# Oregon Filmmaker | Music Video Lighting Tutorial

Hey everybody, Tim Cash, Oregon Filmmaker here to show you a few techniques for shooting music videos. A couple of them, let's say for this one in particular, art direction. So we're actually sitting in my editing suite, which I colored it to where it looks nice and cool so that I have a nice setting when I'm editing. So right now I think we've got avocado on the walls, and I'm wearing a red shirt. So I think that the red and the avocado slightly go together. So slight art direction, it's kind of hard when you're in a room by yourself. We're using the Canon 5D with the 15mm fisheye lens on it. My settings, and I'm looking at my Marshall monitor that's pointed directly down at my face right now. We're at 250 on the shutter speed, so that's going to give us more of a cool look. It's not going to blur us at all because I want to be moving a lot, which is a trick that I'm going to use here and I'm going to tell you about in just a second. My aperture is 2.8 and I actually have the ISO at 400 to match because I wanted to get the shutter speed up as high as I could. So what we're going to do, I'm going to sing a song matched up to the computer at 50% of the speed of the song, and in post we're going to speed it up to 200%. So basically it's going to make me look like I'm on crack, and it's going to give us just that much more of an edge. So since everything's sped up, that's why we're using the high shutter speed. So we're not going to have any blurring going on when I'm moving so fast in the final product.
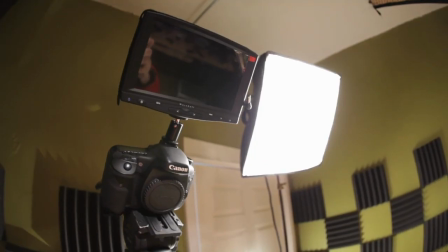Talk about our lighting just a tad. I have a softbox right up above my head here pointing down, a little soft.
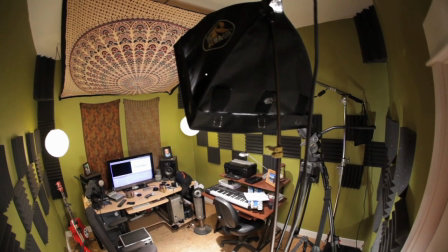It's about 250 watts and it's about 2.5 feet from my face right now.
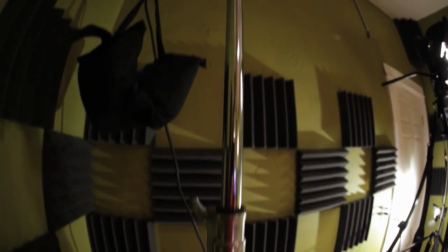On this side I have a C-stand with a boom,
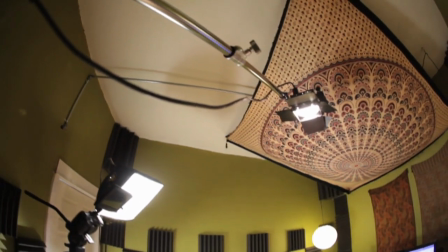and I highly suggest you get a boom for your lights because they will save you in small areas. Like this particular office is only 10 by 10, so it's very small, so we don't want to put any of our stands into the shot.
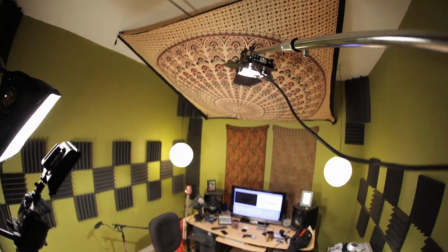That would look kind of ugly and ridiculous. So basically, in order to get this light that's hitting the floor behind me, I've got a boom coming out and I've got a little Omni on it. It's pointing straight down, it's about a foot behind my head, and it's actually splashing light onto my shoulders and at the top of my head, as well as lighting the floor down here. A third light I have is a little spot, and actually what I'm doing is I'm hitting my white door with it and getting a
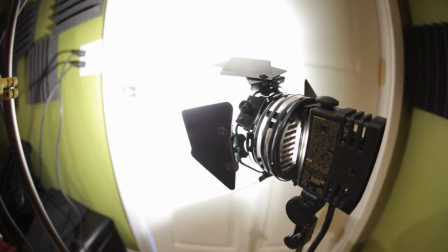little bit of bounce because it was just way too hot for this room and I don't have a soft for it. And basically all it's really doing is just putting a little bit of light onto the guitar. And here you can see what happens when we start turning lights off.
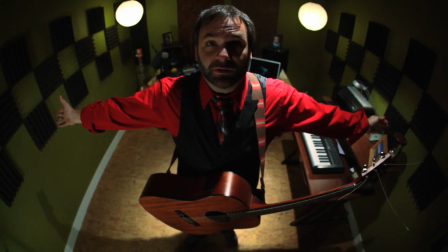So let's turn off the soft. So there goes the soft. That looks killer, that looks pretty dramatic, but I wanted to put a little bit more light on my face.
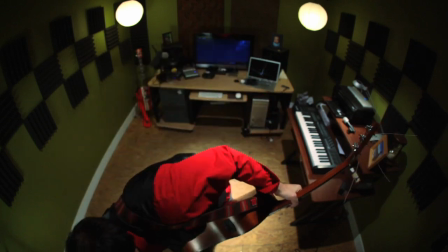And then if we turn that one back on and we lose
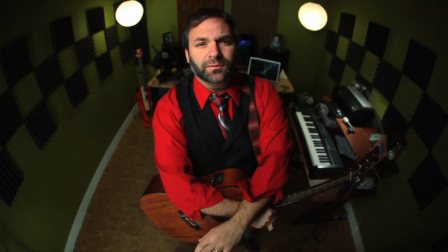that guy, then we're kind of, you know, we're not really separate from our background.
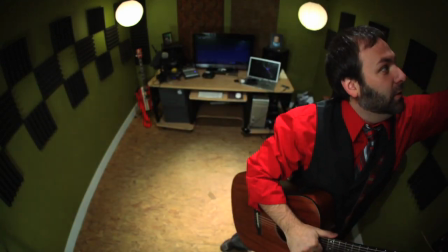So putting this on really separates me from our backdrop and looks pretty cool.
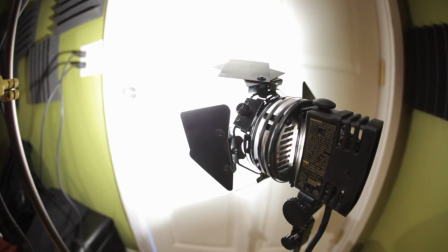And that light that I have hitting against the door, like I said, that's just adding just enough light to get the guitar lit up just a little bit. And really, I've kind of got it rigged so it's not the perfect setup. So here we go. What we're going to do, I'm going to track myself singing to the 50% slowed down version of my song, and then we're going to have it sped up in post, and hopefully it'll have a cool look. So let's see what happens.
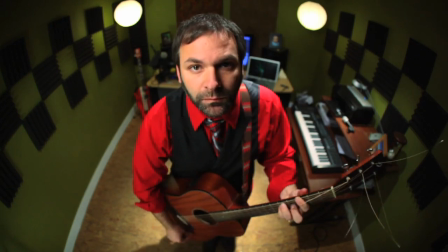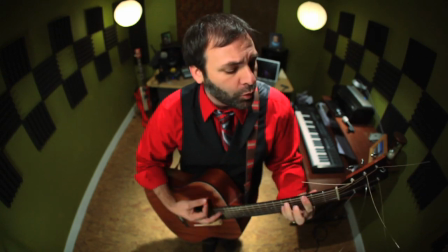I wanna make a music video for you,
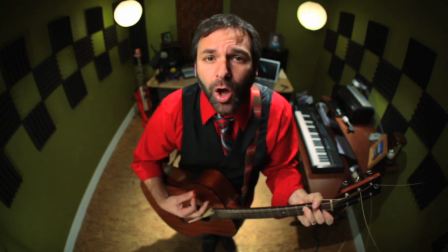and I wanna break out all the stops for you.
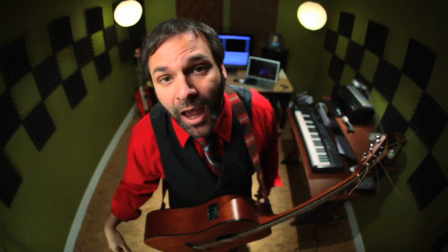Yo, we got cranes and lights and Elton John's tights, and we'll be editing this shit all night tonight for you.
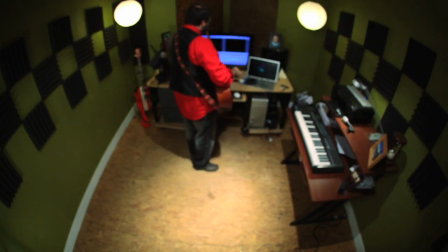Okay, yeah, so that's what you got right there.